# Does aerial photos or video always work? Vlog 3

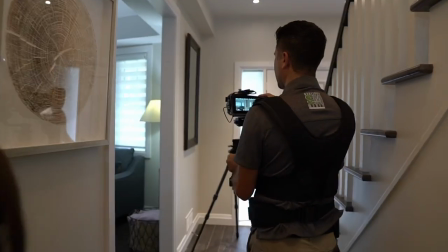like my booties booties are very key because two months ago i stubbed my toe on a transition from the floor that was not even and i'm just losing my toenail now so booties shoes stay on now
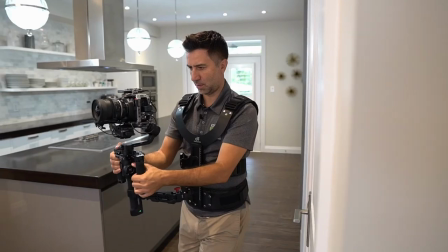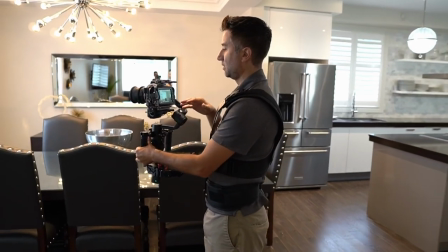so again as you can see guys having a nice big screen like this I can record everything internally ProRes is all on this
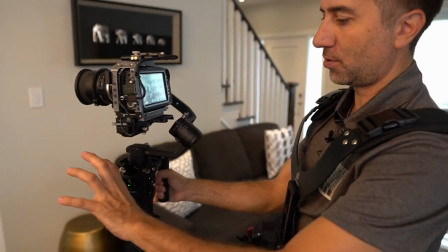I mean it's just awesome like usually I had a monitor that was mounted down here and I'd have to look this is right at your eye level which is great
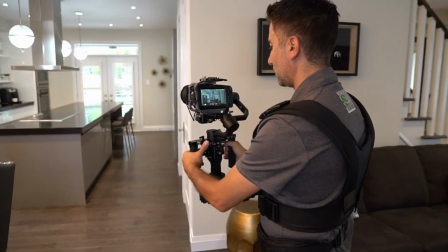okay so now we're gonna do a wrap around around this kitchen so I'm gonna start around here this
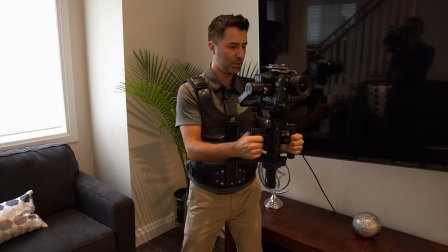is give you a pen so again mirror mirror I gotta watch it so here we go good
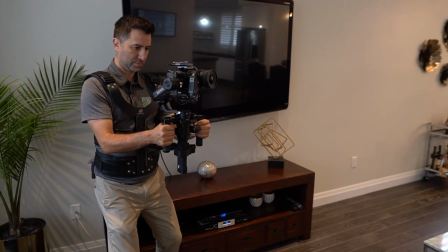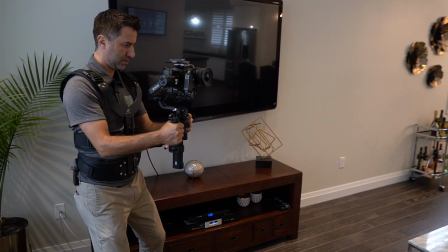and And then back, done. Yeah, always. Just in case the first one something happens, I have another backup I can go back through. And sometimes it's as simple as, you know, the realtor's in the room and I catch them on the mirror and I didn't really realize it when I was here, or, you know, someone's walking by outside or something happens. Or what you're gonna see now, I can see the realtor's probably gonna be coming in. But anyways, we'll do two takes always.
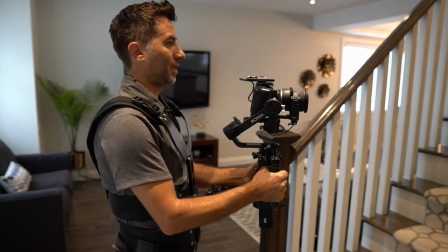so that's all done so next is upstairs so what we're gonna do is what I again it's all personal preference whatever someone decides but
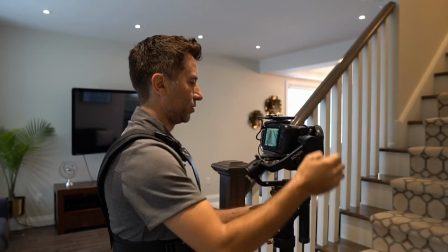as I start going up the stairs I like to kind of lead people to what the next spot is gonna be so leading them to the next spot means
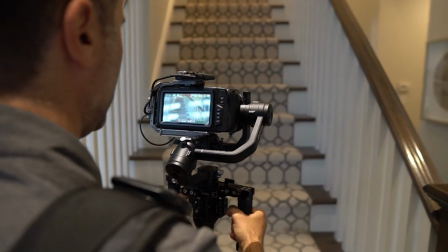a little bit of stair transition to say okay come on up with me so literally it's just so now we led people up the stairs the next spot is to lead them to what the top of the upstairs looks like so i'm thinking
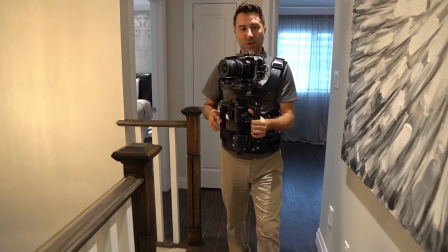this angle is probably going to be better
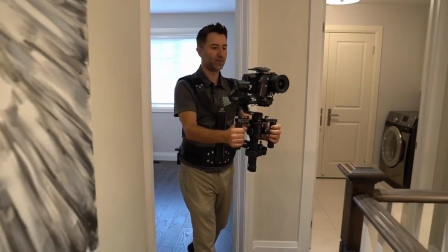yeah this angle is going to be better so we're going to just do a very simple pull back like this
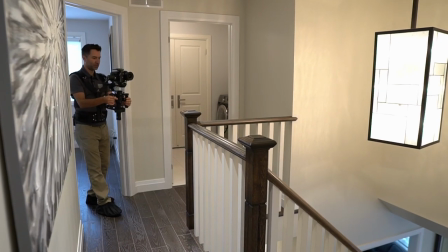and that will be a reveal for the upstairs all
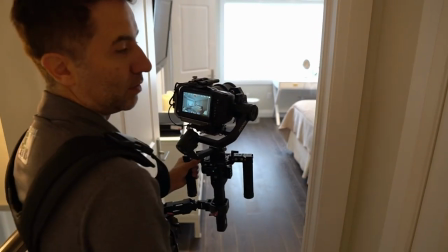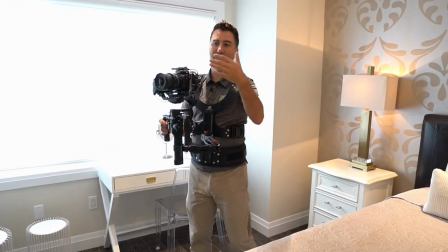right so this room we have to show what the other side looks like or if you're the homeowner laying in bed what this view looks like so we also want to show that there's a closet that goes through and the washroom is all the way down there so we're going to do a pan this way i have a mirror that i have to avoid over here but i'm going to start my pan this way and i'm going to start walking right through it's
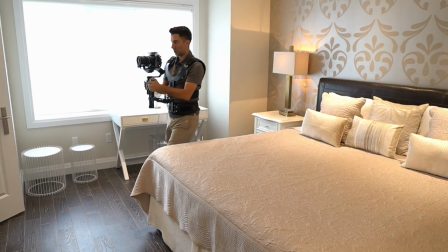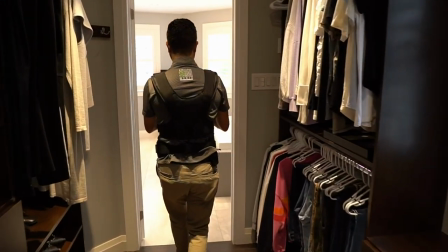one of the major things i try to tell anybody that asks me you don't need to show the toilet everyone knows what a toilet looks like it's not very attractive but i want to see what's over here now there's a shower that's behind this door. So what I'm going to have to do is close the door a little bit. Thank you, Andre.
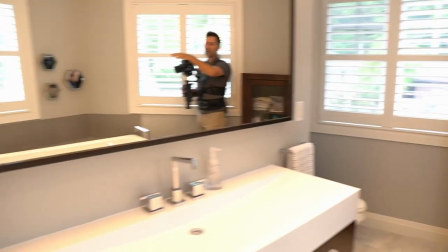So as we close the door a little bit, now we can actually see there is a shower that's behind this door.
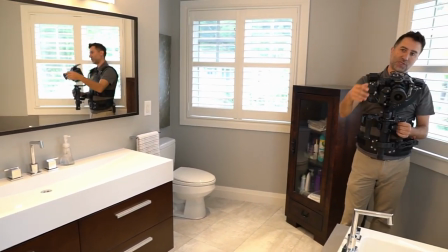So I'm going to leave the door open a little bit just to kind of show. Let me guess, another spam call? No, it's not a spam call, but I'm working right now. I'm sorry I can't answer the call. Leave a message.
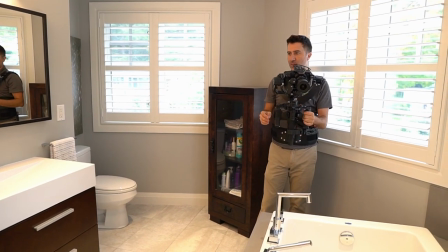All right, so as I'm panning and coming around we're gonna show that this is the shower this is what's over here and this is what the beautiful sink looks like I think the biggest thing for me and for most homeowners is they want to see what the bathtub and the sink is like in the shower toilet it's the same for everybody else right